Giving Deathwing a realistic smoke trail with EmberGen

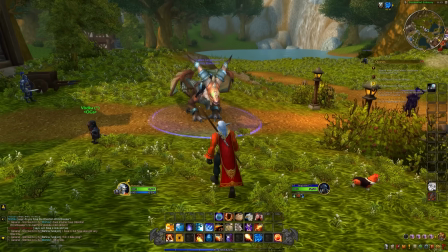3:36 Oh, someone actually has it in the general chat
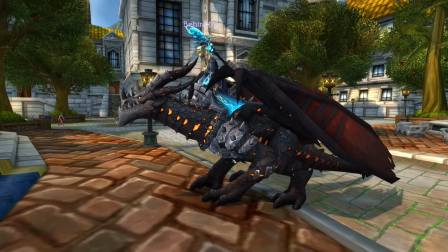3:41 yeah that's the one but that doesn't really look like the cinematic it kind of looks like a i mean it looks like a game asset which is what it
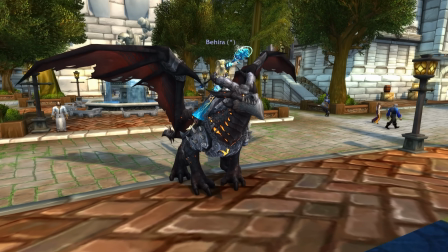3:47 is that is actually really cool although i feel like it doesn't look as high quality
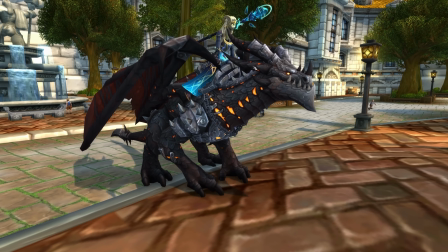3:54 as i would expect i mean in the game it looks great but i think in a rendered video i don't think this would have the look i'm looking for wait isn't there also
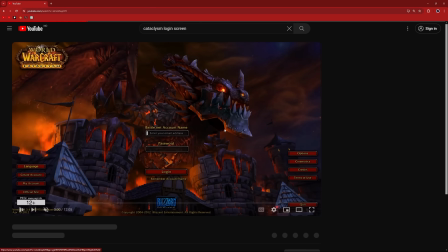4:02 a deathwing model in the cataclysm login screen yeah okay so this is i guess the third option maybe even more
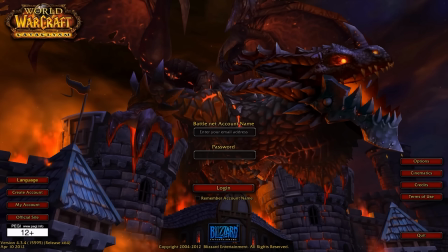4:09 low poly it looks really evil though yeah this had definitely has the vibe i want but i think it's still too low poly okay so here's what
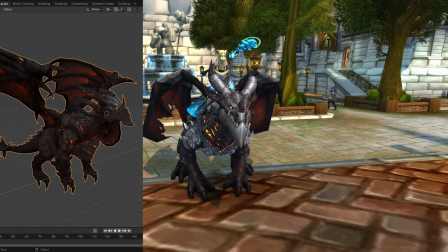4:16 we got to choose from we have the in-game model of deathwing we got the deathwing mount and then we got deathwing from the cataclysm login
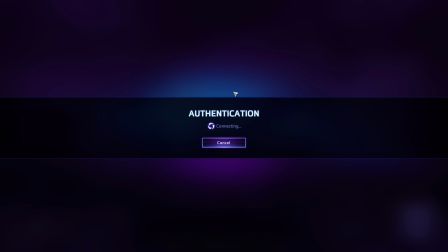4:23 screen but there is one more version of deathwing that we haven't talked about in another blizzard game heroes of the storm you can play as deathwing and this
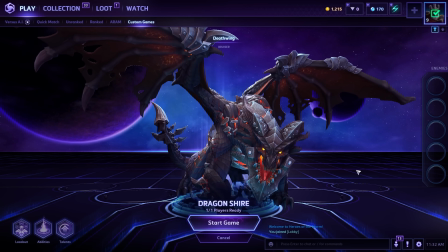4:31 model looks amazing i love the details on this the proportions are a little bit off like the wings are really small and when it's walking
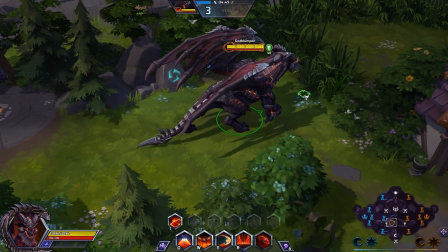4:39 around i feel like it looks a little bit more like a big dog and less like a dragon so that's going to be a challenge but
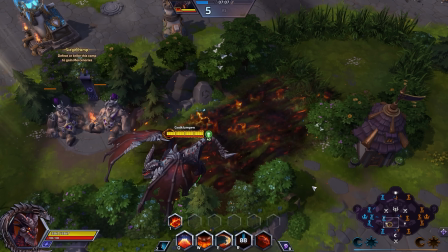4:46 yeah i think this model is a lot more similar to the deathwing we see in the cinematic so yeah this is it okay so now the question
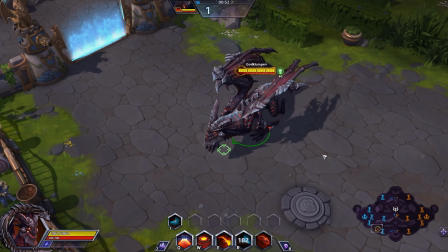4:52 is can i extract this model from the game so let me try that okay so i found this software called cask viewer which should work with all
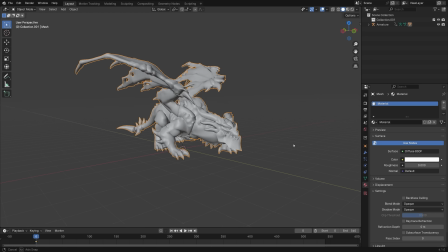4:59 versions of heroes of the storm so i managed to extract it to blender this looks different but it feels really good and look at this it's
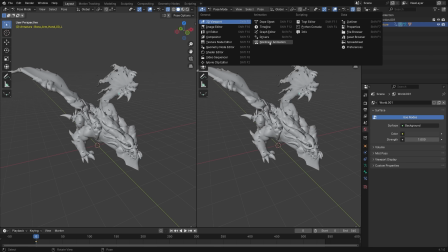5:07 even rigged hang on let me just have a look here it even comes with the animation that is fantastic now
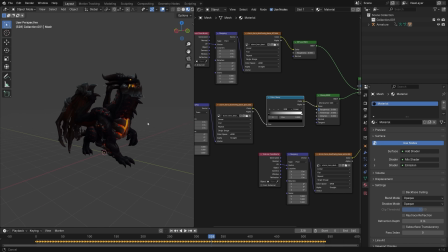5:18 let me see if i can import the textures as well now we're getting somewhere look at
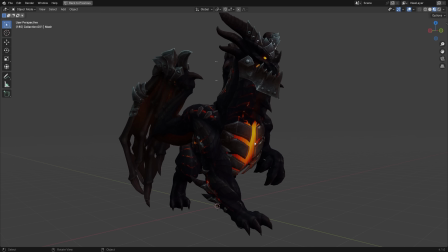5:23 this that looks so good though that is an amazing model this just feels so much more
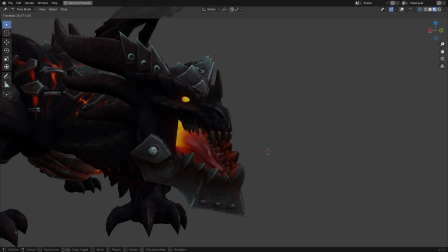5:28 similar to the cinematic look at this big jaw even the tongue is rigged.
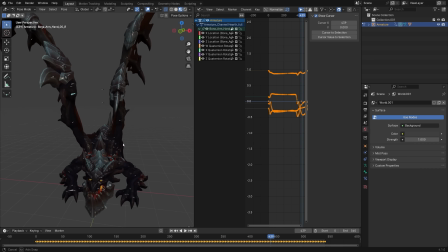5:34 I think I need to scale up the wings a little bit. I'm just gonna scale up one of the wings first so we can see the difference.
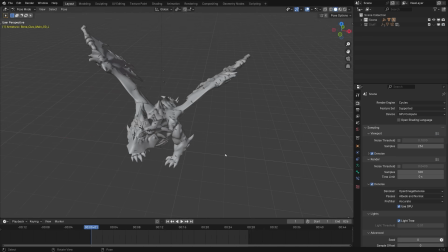5:41 That's surprisingly efficient actually. Okay yeah so let's do that. Let's scale up both these wings. So I'm gonna take these two and then these and then these. Let me just delete all these keyframes and give this a better pose. Yeah I think the scale looks better now it actually looks like these wings could generate enough lift so let's just add some subtle animation to
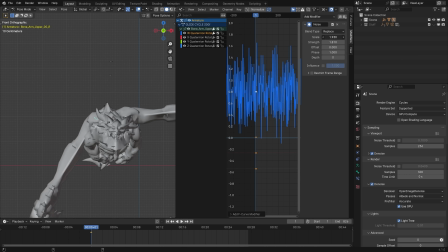6:04 these wings i'm just gonna add some random noise to some of these bones yeah just some random noise yeah except for the head though i like the animation
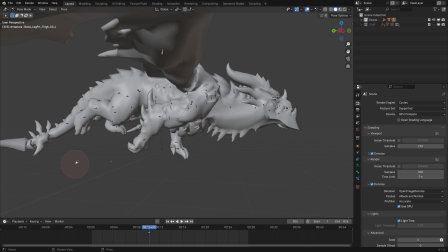6:11 that the head has so the wind is going this direction right so i feel like both the arms and legs are being pushed back by the wind
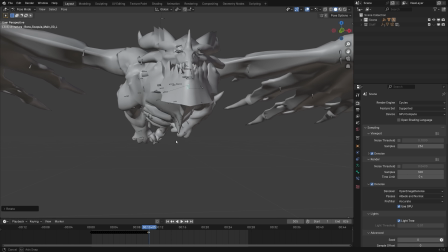6:17 yeah and maybe it's a little bit closer to the body as well okay so now it actually feels like it's gliding through the air a little
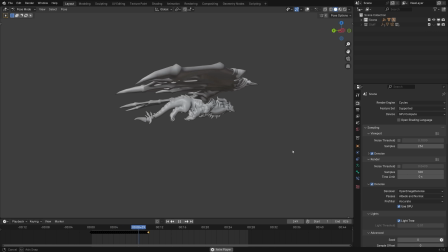6:24 bit and i also think this wind animation is going make the smoke simulation a lot more interesting and then for the environment
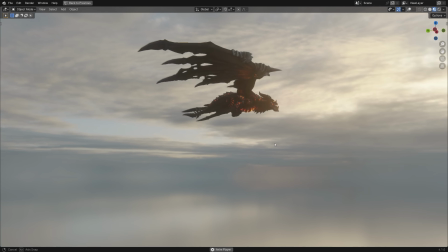6:30 i'm using an hdri from polyhaven of these really nice guys i feel like it makes the air so much more crisp
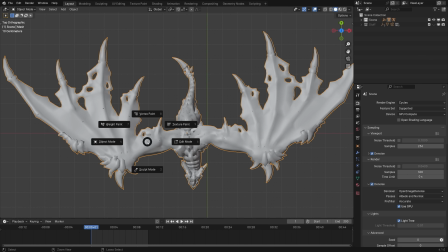6:38 oh and one more thing before we export we have to paint where we want the flames to emit so i'm just gonna set this to green
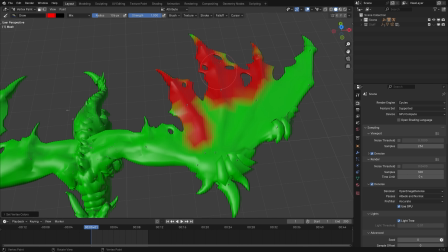6:46 and then i'm going to paint with red so yeah i'm just painting where the flames are going to be okay sweet so now let's go file export fbx and let's fire up Embergen. So if you haven't tried Embergen before, here's what you need to know.
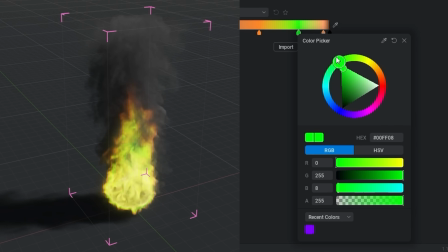6:59 It uses a node-based workflow, so it feels more like a sandbox than a traditional 3D software.
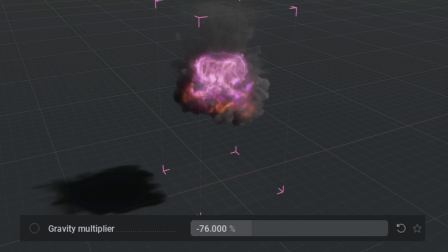7:04 So when you do changes to the parameters in these nodes, you can see the change happen in real time in the simulation.
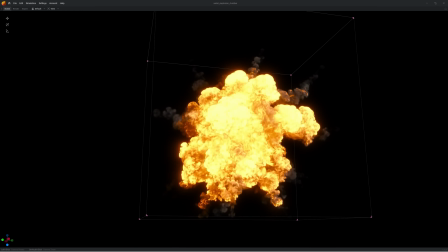7:09 So to get you started, Embergen has a lot of these presets. You've got all kinds of explosions, fire, magic spells, particles,
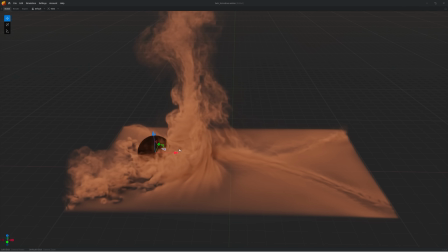7:17 smoke, dust, tornadoes, and all of these presets are available in the free trial of Embergen as well.
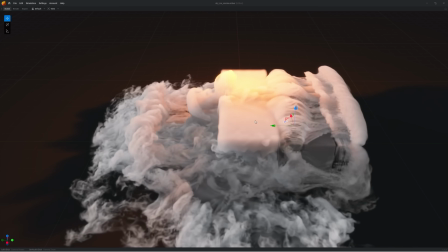7:23 So if you want to just poke around and see what happens, that can be really valuable. At least that's how I got started with Embergen.
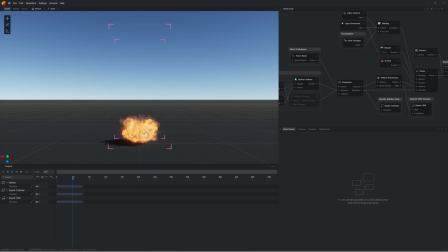7:28 So I'm not going to use a preset today. I'm just going to click new project to get the default startup file. Okay, so now let's import the deathwing animation.
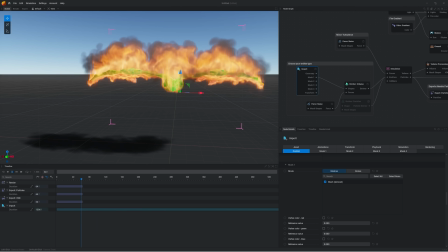7:34 Let's connect this to the emitter. Oh, nice. Okay, there are a lot of things I want to change.
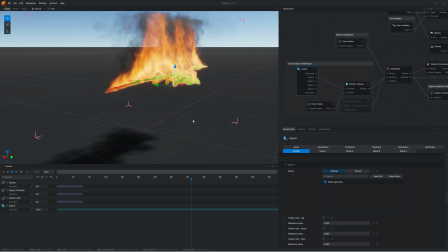7:40 I don't want this to rise. But first of all, we need to prevent the face from burning. We only want the wings.